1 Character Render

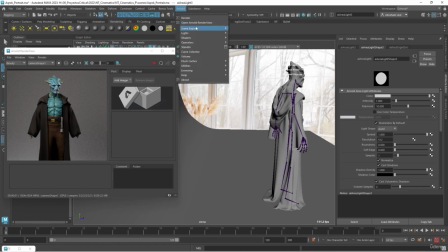16:15 So for this, we're also going to be using an area light, where we're going to place this area light back here on the back of the character, hidden by the robes or by whatever we have right here.
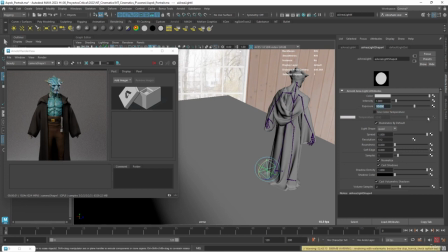16:26 Let's up this like this, and let's do like a 10. Let's lower the spread a little bit. Let's go for like a 15. There we go. See that? We can go even more extreme, like a 17.
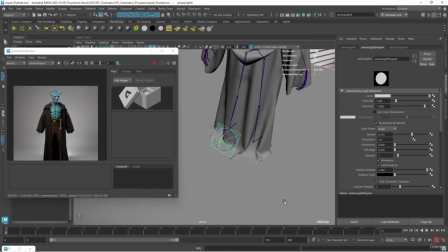16:38 And it looks like he is like in front of a spotlight, as you can see right here. And it's another way to frame the character.
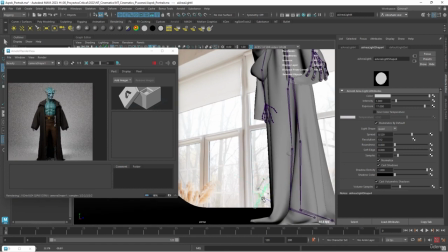16:47 You want to hide this as much as possible, or blink this as close to the possible as to the character, so we don't have this weird shadow right there.
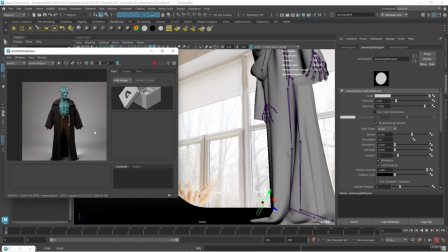16:55 I mean, it's not the end of the world, but it could make things look a little bit weird. And that's it.
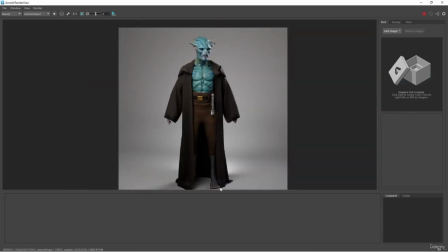17:00 That's pretty much it. With this, we have our very traditional 3-point light setup. So, with this, guys, if you know how to use ZBrush, if you know how to model things,
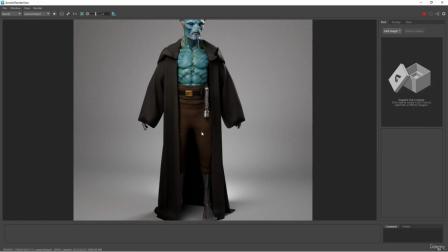17:09 I hope that you never have to go back to just like taking a screenshot of your ZBrush viewport or just printing your screen directly from Maya.
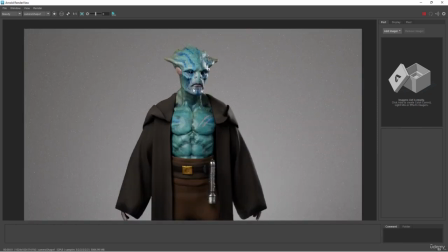17:17 You now have the tools. Yes, it will take you about 15 minutes, 20 minutes to set it up, but as you can see, you're gonna get such a better render from this.
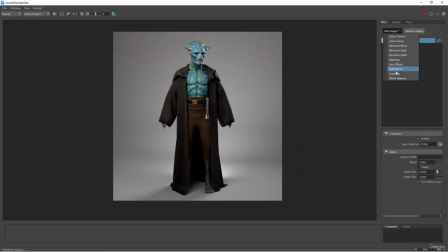17:25 And now, of course, on top of this, we can add our imagers, we can add our denoiser, and we can add our like camera effects, lens effects.
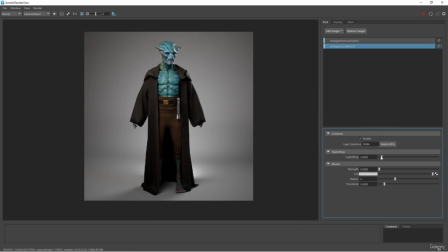17:33 In this case, I just want to add a little bit of vignette to, again, frame the character a little bit more.
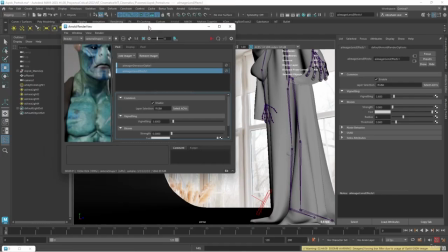17:38 You can see that the denoiser doing its job there really nicely.
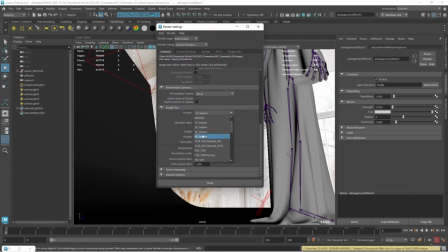17:41 Let's go to the options here, and what I'm going to do is I'm going to render this at 2K square, so it's a little bit more than full HD.
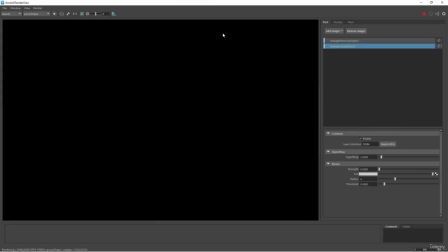17:48 And if we go render now, we're going to have way more pixels.
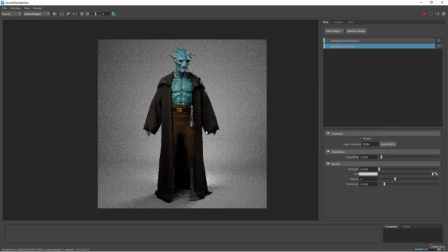17:55 Oh, that's not it. Let's go camera shade 1. And there we go. And we have this very cool, clean look at our character.
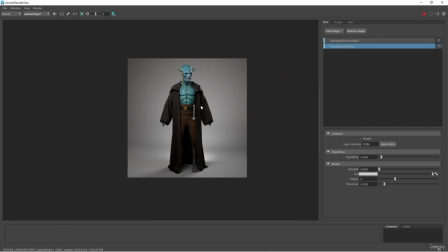18:03 You're going to be doing a lot of those renders because not everyone wants to see a cinematic render where the character is hidden by shadows or there's like a lot of fog.
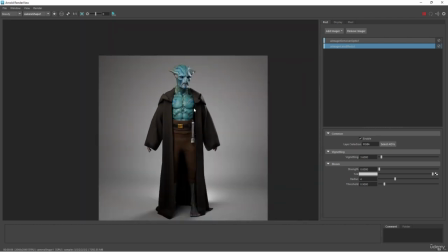18:10 Sometimes you want to show your character just as it is, just like this, like just straight into a super clean light, and that's it.
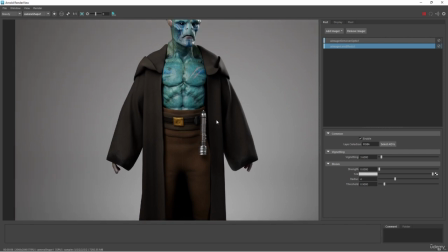18:17 We are going to be doing the cinematic shots. You've already seen those in the intro video, of course.
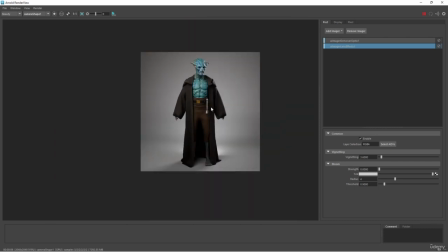18:22 But it's also very important that you guys understand how to do this sort of shots. So in the next couple of videos, we're going to explore, first of all, we're going to go into the camera positions, like the framing that you're going to have, sort of like a visual guide of all of the different cameras that you might get when you're planning your shots.
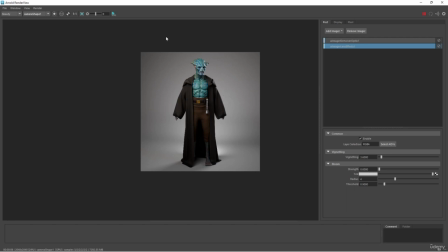18:39 And then we're going to do a couple of more interesting light sources that we can have here on our character. So hang on tight, and I'll see you back on the next one. Bye-bye.